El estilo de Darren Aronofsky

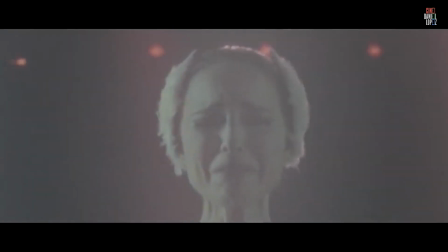[4:11]
Expresionismo. Su cine busca exteriorizar las inseguridades internas del protagonista y plasmarlas en la realidad objetiva.
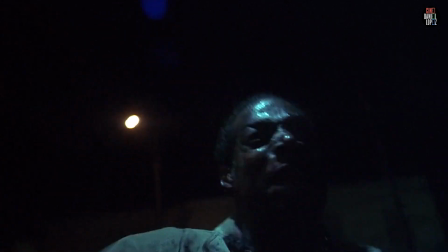[4:21]
Uno de los elementos principales que Aronofsky utiliza para conseguir esta visión expresionista es a través de la fotografía,
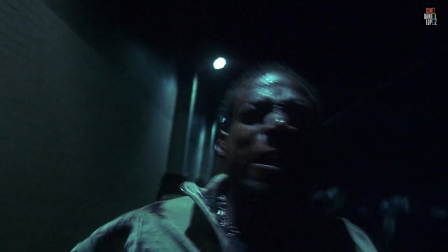[4:28]
y principalmente mediante un dispositivo denominado SnorriCam,
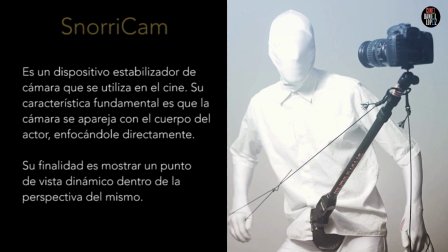[4:32]
que hace referencia a un estabilizador de cámara que puede unirse al cuerpo del actor con la finalidad de mostrar un punto de vista dinámico dentro de la perspectiva
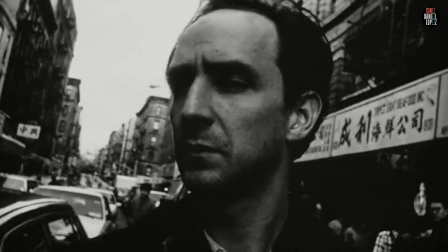[4:43]
del mismo. Si observamos sus películas con atención, notaremos que en muchos momentos cuando los personajes atraviesan un colapso emocional,
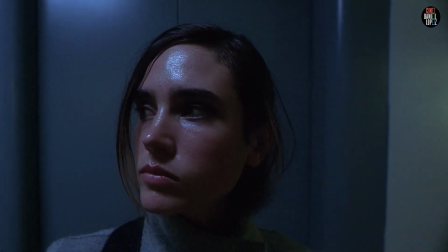[4:52]
se utilizará este recurso para exteriorizar la angustia que vive el personaje en ese momento en particular.
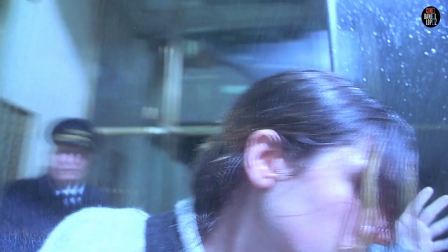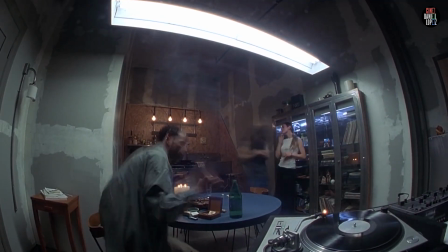[5:05]
el diseño sonoro es otro elemento que tiene una finalidad expresionista en sus películas. Aronofsky utiliza el sonido principalmente desde un punto de vista subjetivo, y por eso,
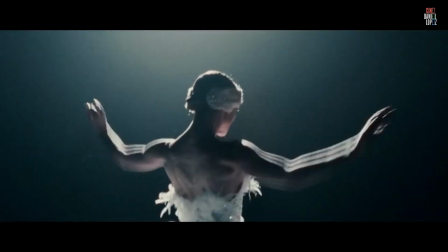[5:17]
en muchas escenas, cuando observemos a sus personajes atravesar un fuerte conflicto emocional,
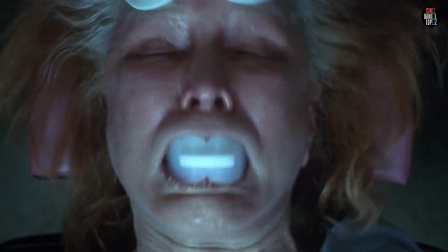[5:23]
notaremos una pieza musical que los acompaña,
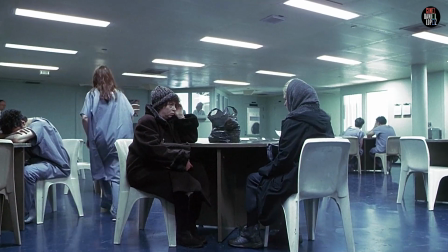[5:26]
cuya finalidad es hacernos escuchar de una forma surrealista lo que el personaje está sintiendo en ese momento.
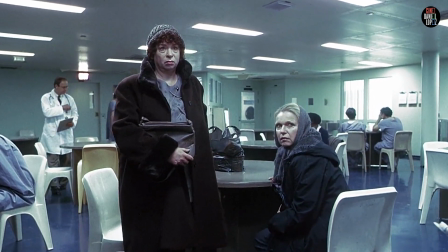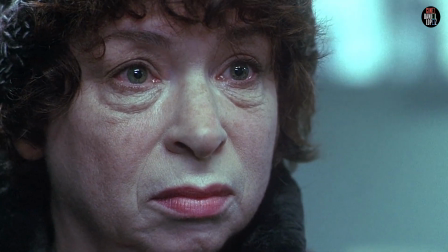Clint Mansell es un compositor musical y uno de los colaboradores más frecuentes de Darren Aronofsky.
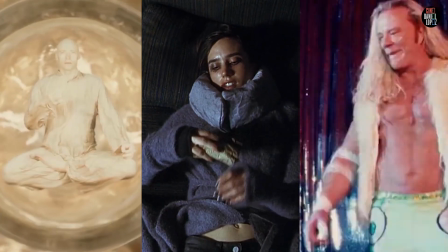[5:54]
De las 7 películas que ha hecho hasta la fecha, Mansell ha podido crear la música de 6.
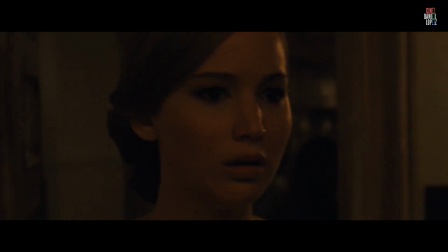[6:03]
Madre, estrenada en el 2017, es la única que no pudo contar con su participación.
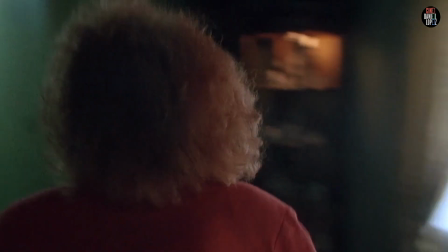[6:13]
El surrealismo es otro recurso implementado en su filmografía. La escena del cerebro en la estación del metro de Pi,
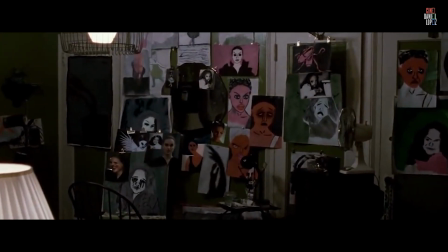[6:23]
la escena del tenedor en Requiem por un sueño, o la escena de las pinturas en El cisne negro son algunos ejemplos de esto.
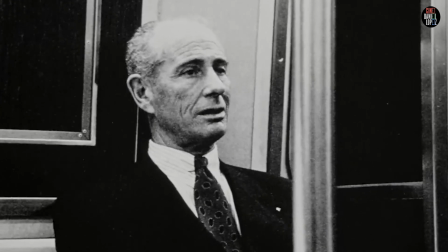[6:32]
También, el personaje de un anciano cuyo objetivo será perturbar a los protagonistas será otro elemento surrealista.
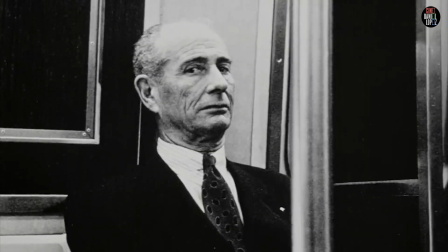[6:40]
A este individuo lo podemos observar en Pi, Requiem por un sueño y El cisne negro.
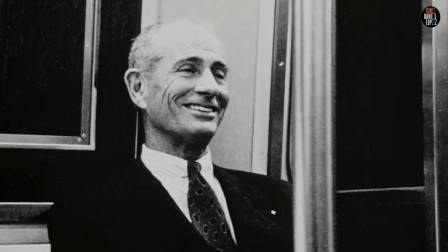[6:47]
El hecho de que solamente los protagonistas sean capaces de verlo y en situaciones que involucran tensión emocional
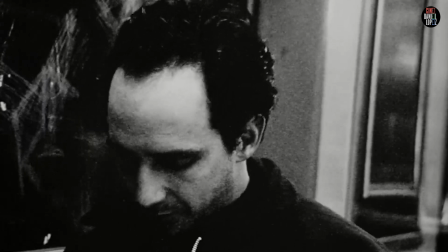[6:54]
intenta decir a la audiencia que este personaje en realidad es un reflejo externo de las inseguridades internas de cada protagonista.
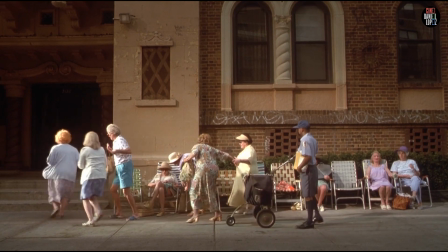[7:07]
Fotografía. Sus películas cuentan con planos y movimientos de cámara característicos.
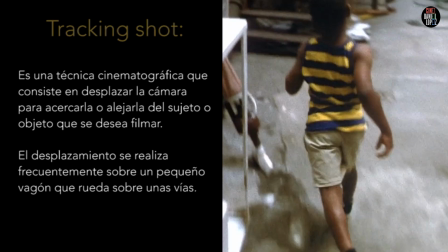[7:13]
Entre los más conocidos están los siguientes: Tracking Shot. Consiste en cualquier toma que obliga a mover la cámara a través de la escena.
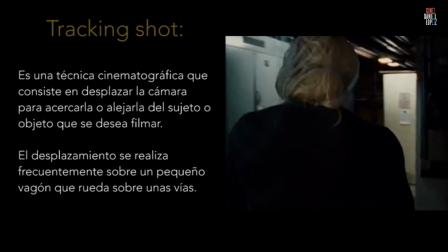[7:22]
Aronofsky utiliza este movimiento para seguir al protagonista y mostrarnos el mundo a través de su visión subjetiva.
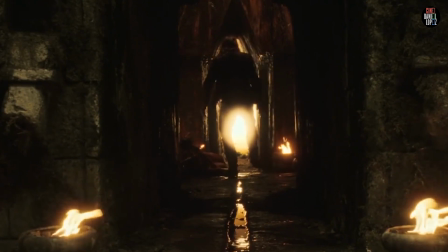[7:31]
Debido al hecho de que muchas de sus películas tienen el fin de hacer un estudio de personaje,
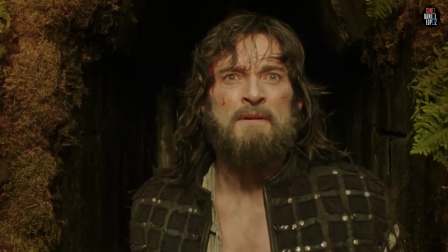[7:37]
Aronofsky en muchas ocasiones los ubica en el centro del encuadre para resaltar su importancia en la película.
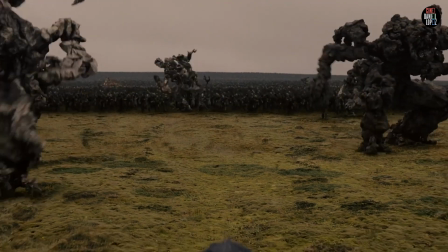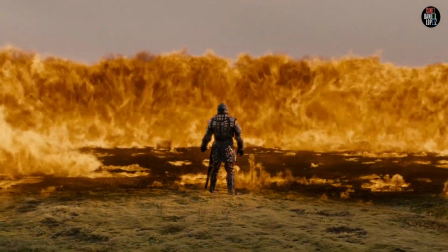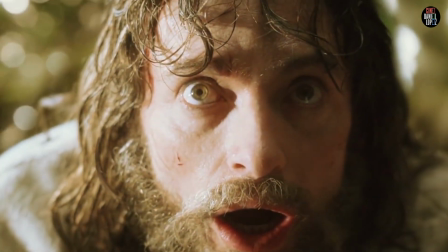[7:55]
Paleta de colores. En muchas de sus películas, él asocia a sus personajes con un color específico.
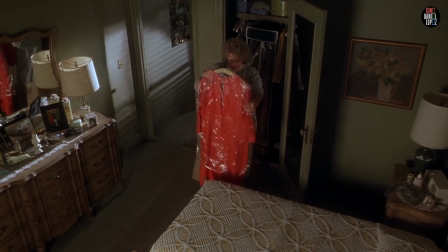[8:02]
El personaje de Sara en Requiem por un sueño tiene vestuarios principalmente de color rojo.
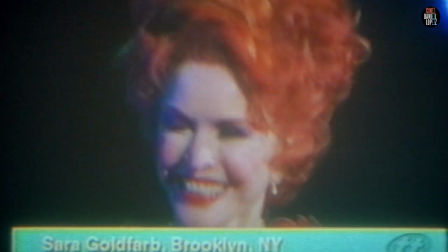[8:10]
El rojo al inicio de esta película simboliza la esperanza,
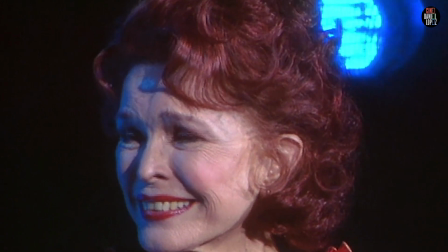[8:14]
ya que su personaje utilizaba atuendos con ese tono cuando era más delgada.
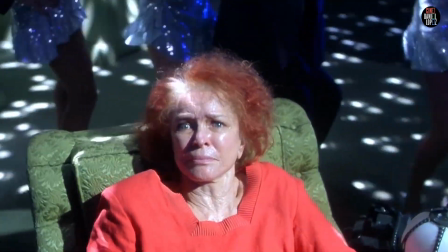[8:19]
Sin embargo, conforme la obsesión de Sara por adelgazar comienza a trastornarla psicológicamente,
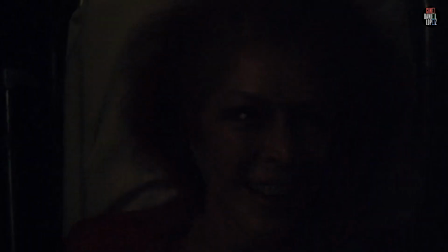[8:26]
observamos que ahora el rojo es un simbolismo de la locura que atraviesa el personaje.
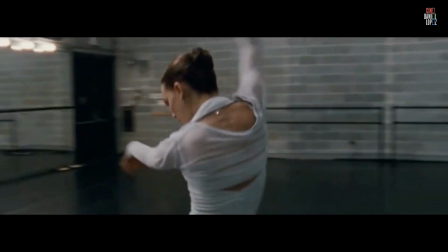[8:34]
En la película El cisne negro, observamos que al inicio Dean utiliza vestuarios donde abunda el blanco y el rosado,
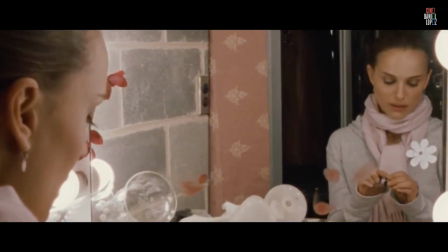[8:42]
y estos también estarán presentes en la atmósfera que la rodea.
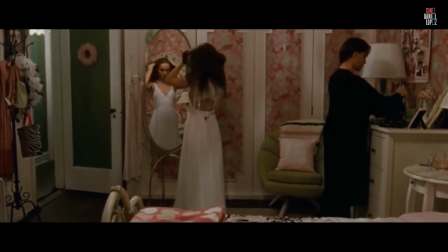[8:47]
Si observamos su cuarto con atención, notaremos una paleta de colores donde predomina el rosado.
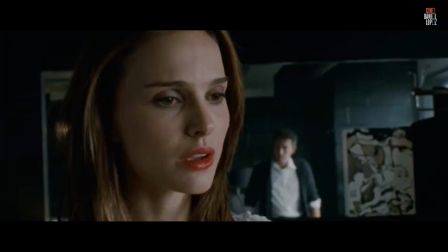[8:54]
Esto puede ser un simbolismo de la inocencia de Nina en ese momento de la historia.
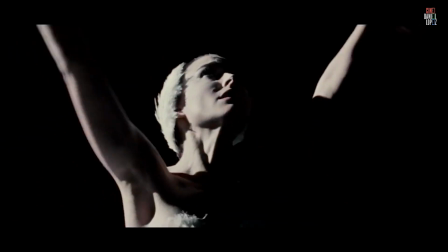[8:59]
Sin embargo, conforme avanza la trama,
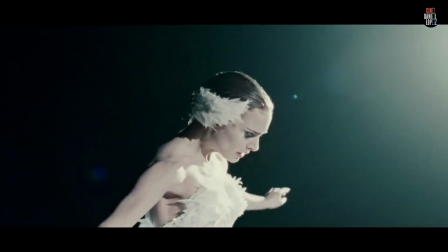[9:01]
notamos que Nina comienza a cambiar su personalidad con la intención de conseguir una independencia completa en su vida.
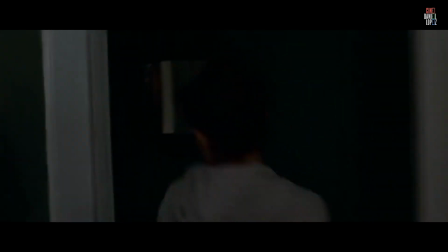[9:08]
Este cambio igualmente lo notaremos a través de los colores.
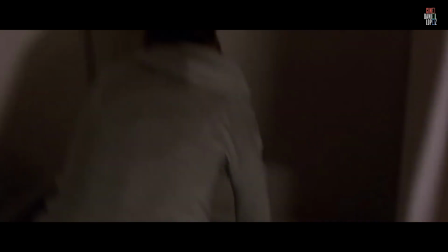[9:13]
Primero Nina pasa a utilizar tonos grises cuando comienza a rebelarse contra su madre. Y al final de la película la notaremos con vestuarios negros,
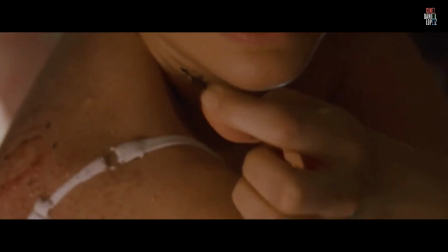[9:27]
dando a entender la metamorfosis que cumplió este personaje a lo largo de la historia.
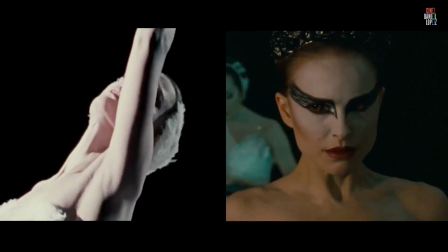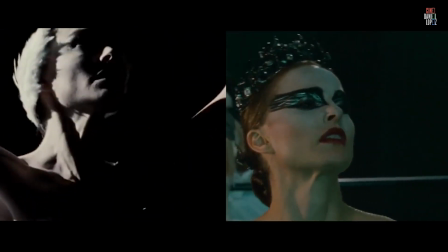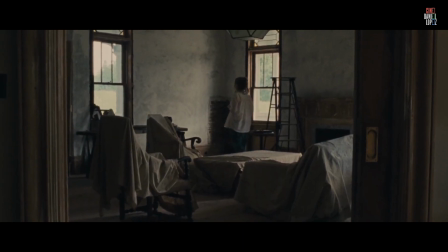[9:43]
Si se fijan con mucha atención en las paletas de colores de la filmografía de Darren Aronofsky,
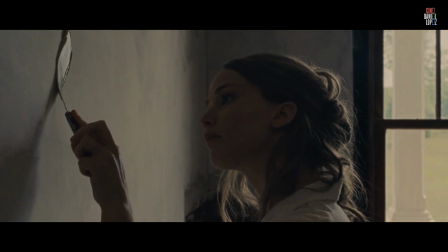[9:49]
notarán que muchos personajes tienen un patrón de color específico que tiene un significado más simbólico.
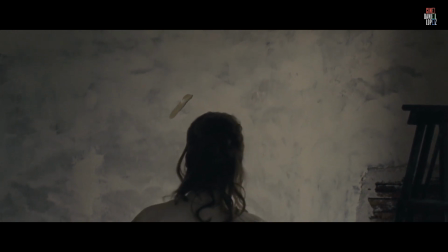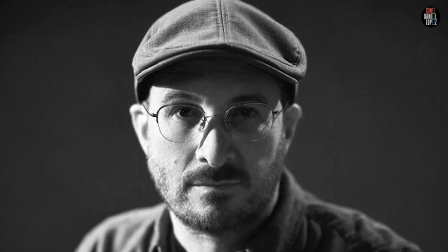[10:02]
Y así concluye este capítulo de análisis de directores de cine.
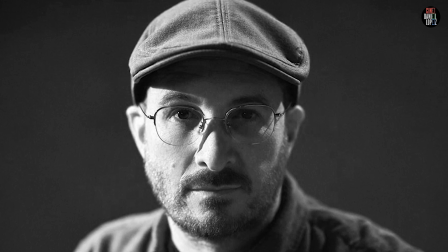[10:07]
Espero que les haya gustado este estudio de los rasgos más característicos de Darren Aronofsky. En el próximo capítulo haremos un análisis de
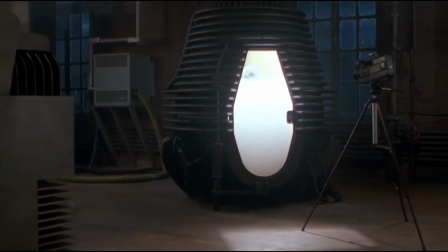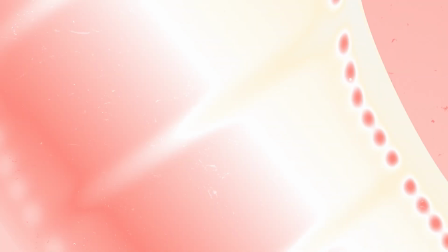[10:27] Take a breather.